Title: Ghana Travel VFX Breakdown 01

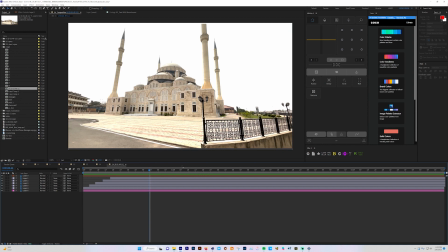(4:05)
Okay, real quick, one thing I'm gonna say is that you see this background here, you can see how the cloud is just very flat. With shots like this, it would really, really help you, because then if it was a video, there won't be changing of lighting and all that.
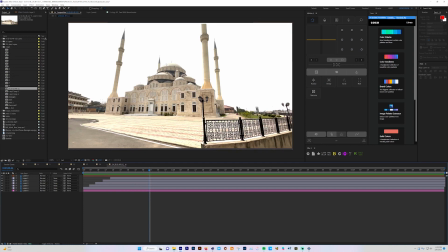(4:25)
But that's one of the good thing with just working with a steel frame with shots like this. So because I'm working with just a steel frame, it's very easy for me not to have to deal with the cloud changing and lighting and all that. So anyways, we're back here.
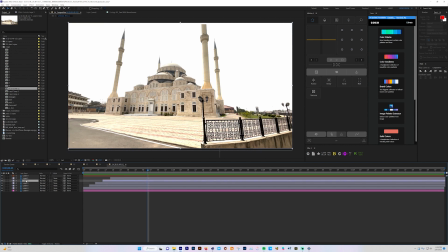(4:44)
So you can see each of my layers, I've kind of maxed, had to mask them out individually like that. Luckily with Photoshop did that. And then I started doing all the animations, the positions.
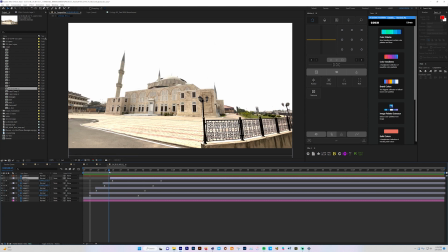(5:01)
So all these are like the positions of each of them. And so I took them from bottom to the top. And after that, what I then did was, I didn't want them to just come in, you know, at once. That doesn't make your animation interesting.
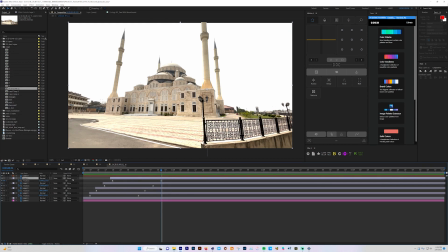(5:20)
You know, you want some sort of overlapping between your objects inside your animation. So that was why I just did a little bit of offset. So offsetting them is what makes them not come out like, you know, just at once.
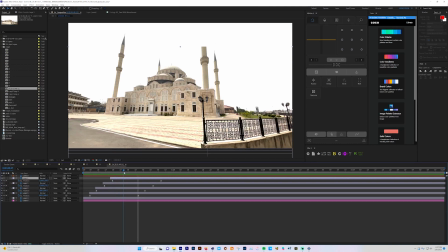(5:39)
This now makes the animation a lot more interesting compared to if I were to grab all of them now and just press this. You can see they all come together, right?
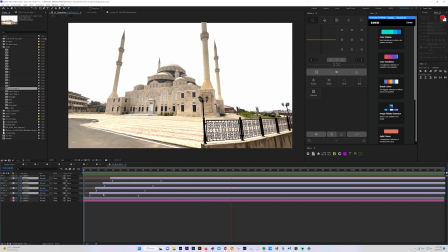(5:52)
But compare that to this, voila, you know, that was like, you know, a lot more interesting. So yeah, and my boy did had some really cool sound effects for the animation, so it's kind of really cool.
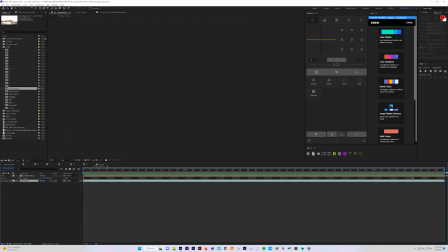(6:09)
So then the last thing I did after the animation was done, I just thought, you know what, because it's a still image, but I still wanted to give that feel of I'm working with a video, so why not add some sort of scale to act like the camera was moving closer to the mask. So I just added scale, as you can see from here, and you can see how the scale makes it go back. So it feels like when I was filming it, it feels like I was actually coming back. There's no way my hand was gonna be that sturdy anyway. So right there you have it.
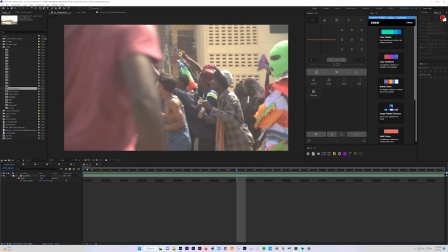(6:51)
So let us go to another one right here.
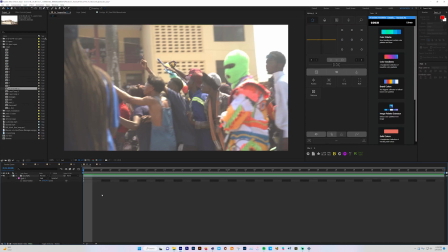(6:55)
This one is fairly simple, but I mean, I just don't want to say it's simple. What if for some of you that might have not encountered shots like this?
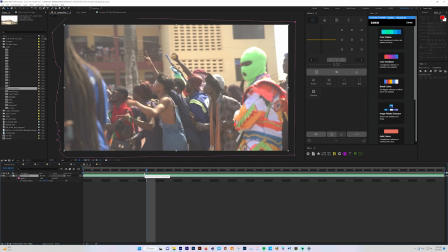(7:09)
So really with this is just, you're just gonna be playing with your mask, so with your pen tool. So what I did was, because this guy was coming in the shot, let me take out the mask.
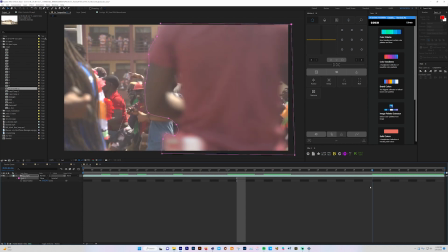(7:24)
Can change the mask to none. So now that I have none, it's not gonna the mask is not gonna be effective.
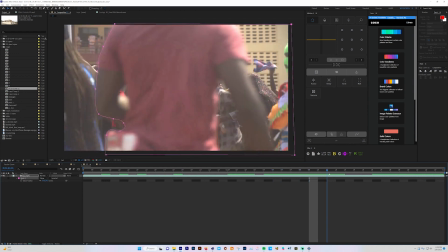(7:32)
So anyways, so you can see how I applied the mask to the guy.
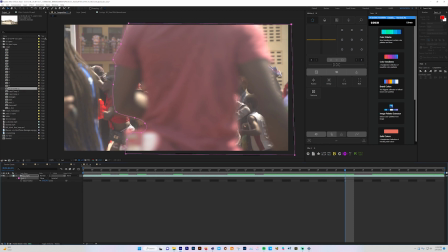(7:37)
So we want this guy, you already have your shot like right here, this is your shot, right?
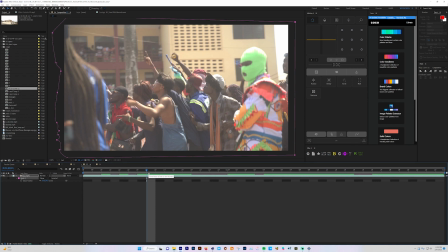(7:43)
And you want a transition where you want something to kind of overlap, you know, the guy is gonna be in the foreground and you want to have him overlap on your background, so you kind of trying to use him as your transition.